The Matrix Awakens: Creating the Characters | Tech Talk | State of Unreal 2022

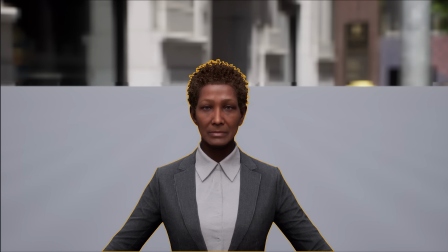On top of the 72 possible combinations of head and head textures, we had an additional skin texture modifier to introduce albedo variation on top of the selected texture.
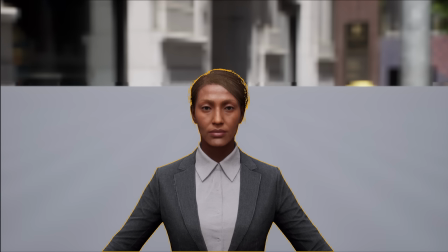Hairstyles have a huge impact on the silhouette of a character, and unique hairstyles can make 2 people look very different in passing, even if they have similar faces.
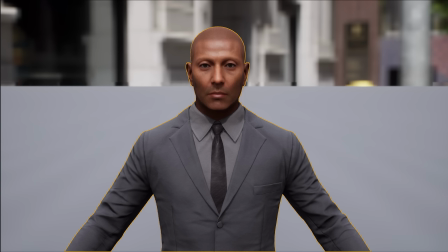We picked hairstyles from the MetaHuman Creator that provided interesting silhouette variation, but didn't feel out of place in an everyday office worker crowd. The blueprint took care of using the correct binding to fit a hairstyle to the selected head.
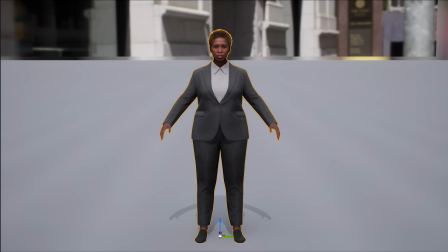For bodies, we limited ourselves to 1 male and 1 female skeleton and customized 3 body shapes each on top of those.
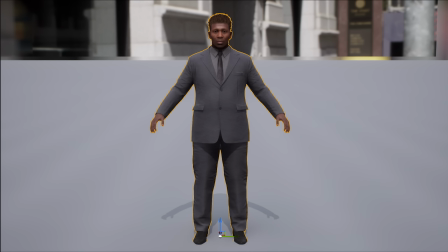This simplified the method of mixing and matching heads with bodies and reduced the amount of custom animation. We added a morph to the heads to accommodate the neckline change for the different body shapes.
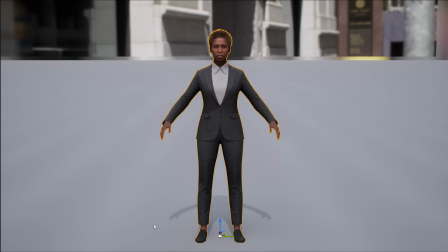To generate height variation, we uniformly scaled up or down by pre-selected amounts.
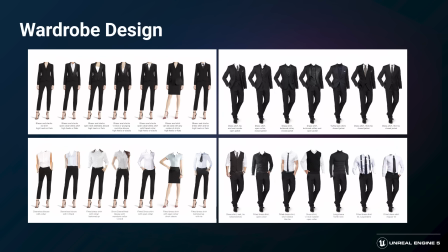To outfit these bodies, we did some design exploration of modular business wear using different necklines and silhouettes to maximize variation.
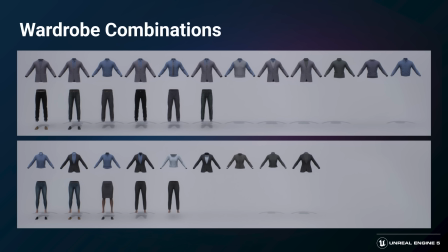The resulting meshes, skirts, jackets, pants, shoes, and accessories were layered in different ways to generate these outfit components.
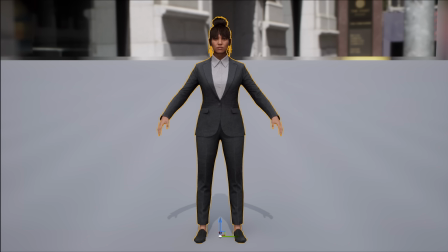Here again, the aim was to maximize variety with a minimum number of meshes. Some pieces came from the MetaHuman Creator, while others were custom created using a traditional Marvelous Designer, Zbrush, and Maya workflow. In the crowd character blueprint, you can select the outfit, the material,
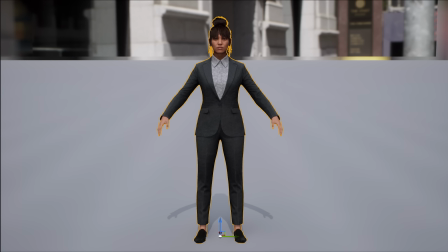and a variety of optional fabric patterns and complementary color choices that allow for a vast amount of visual variety. Pete will talk more in detail about the cloth material shading later on.
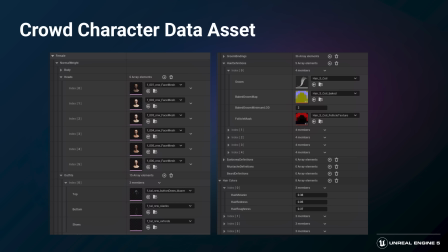All of these options are defined in a custom data asset so we can have full control over what bands of variation are available.
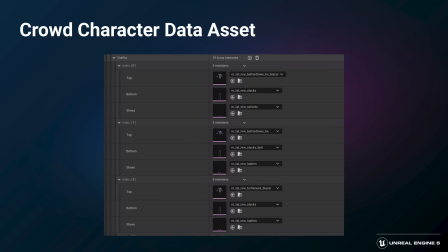For instance, rather than randomly mixing and matching outfit components, we curated specific combinations in the data asset, and the blueprint selects from those.
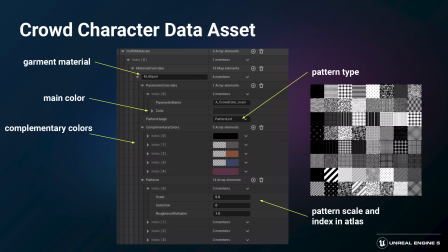This was also especially useful for the outfit materials because we could define exactly which patterns were used with which pieces,
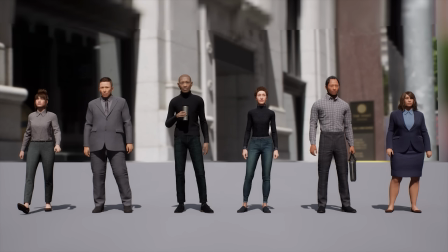at what scale, and with which complementary colors. The mass crowd system generates a unique numerical ID for each crowd agent,
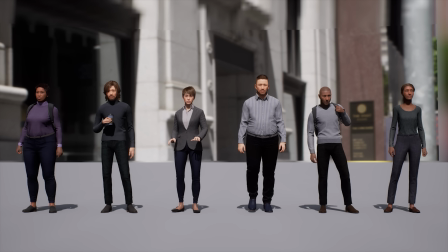which maps to a specific combination of options assembled by the blueprint instance.
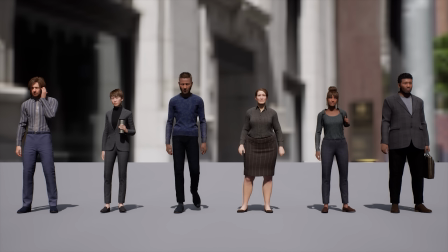Now that we've got these people dressed for work, let's get them to the office.
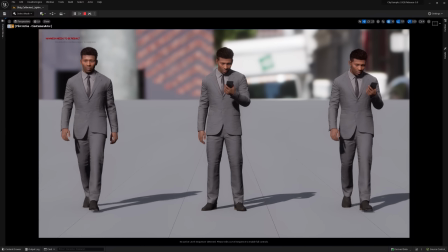Base male and female locomotion cycles were captured, cleaned up, and retargeted to different body types. Locomotion layers and accessory layers were blended together in a custom layering node. Animation curves within the accessory animation control how the layering is applied to different body parts.
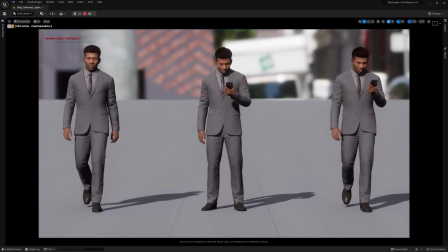Here we have a walk cycle on the left, a phone look-at idle in the middle, and the blended result on the right.
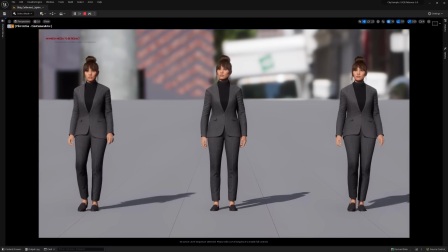Here's another example. We have a walk cycle on the left, an idle loop with a watch look-at in the middle, and the blended result on the right. Notice in the blended result, when she looks at her watch, Anim curves in the watch idle layer blend out the locomotion on the arms in the walk layer.
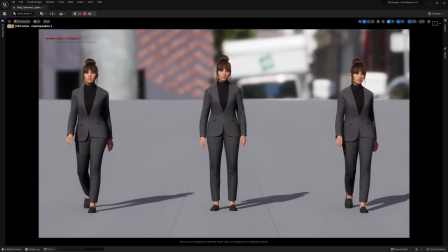The mass crowd system orchestrates which animations are fed to each instance.
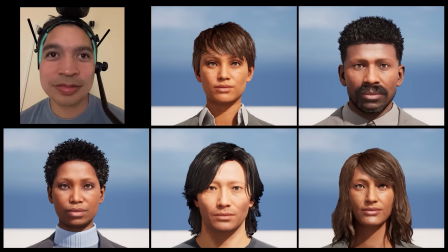Now, as you walk around the city, you might bump into one of these characters and see them react. Crowd facial performances were captured using the Live Link Face app on an iPhone and directly applied to the MetaHuman face rig. Here's our intrepid animator Ed doing some capture tests driving crowd characters.
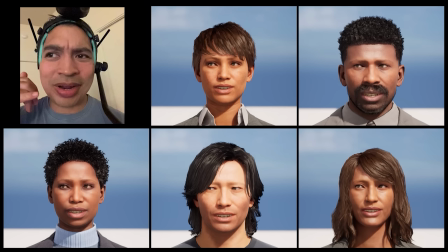Because each MetaHuman head has a custom facial rig generated based on its specific features, the same animation works cleanly on any of them.
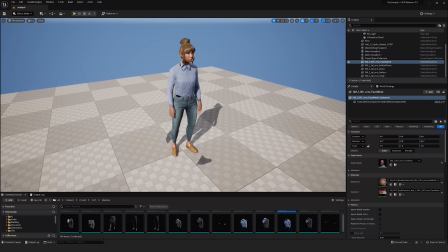As you might expect, it's impractical to have 500 fully animated skeletal mesh characters at once in real time.
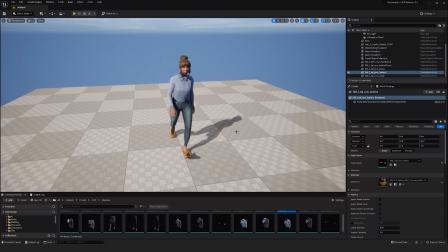In order to achieve the numbers we needed to fill the city, we used instant static meshes, or ISMs.
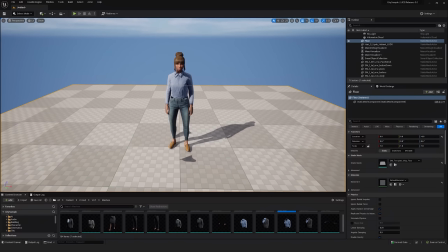These are static mesh representations of characters that are vertex animated with textures.
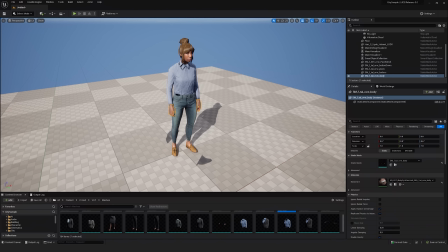For the 30 or so closest crowd characters, we use skeletal meshes with LODs.
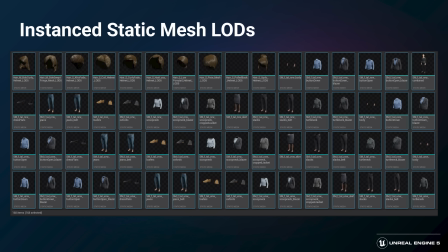The remainder of the visible crowd characters are ISMs. We generated static mesh versions of every component used by the crowd characters.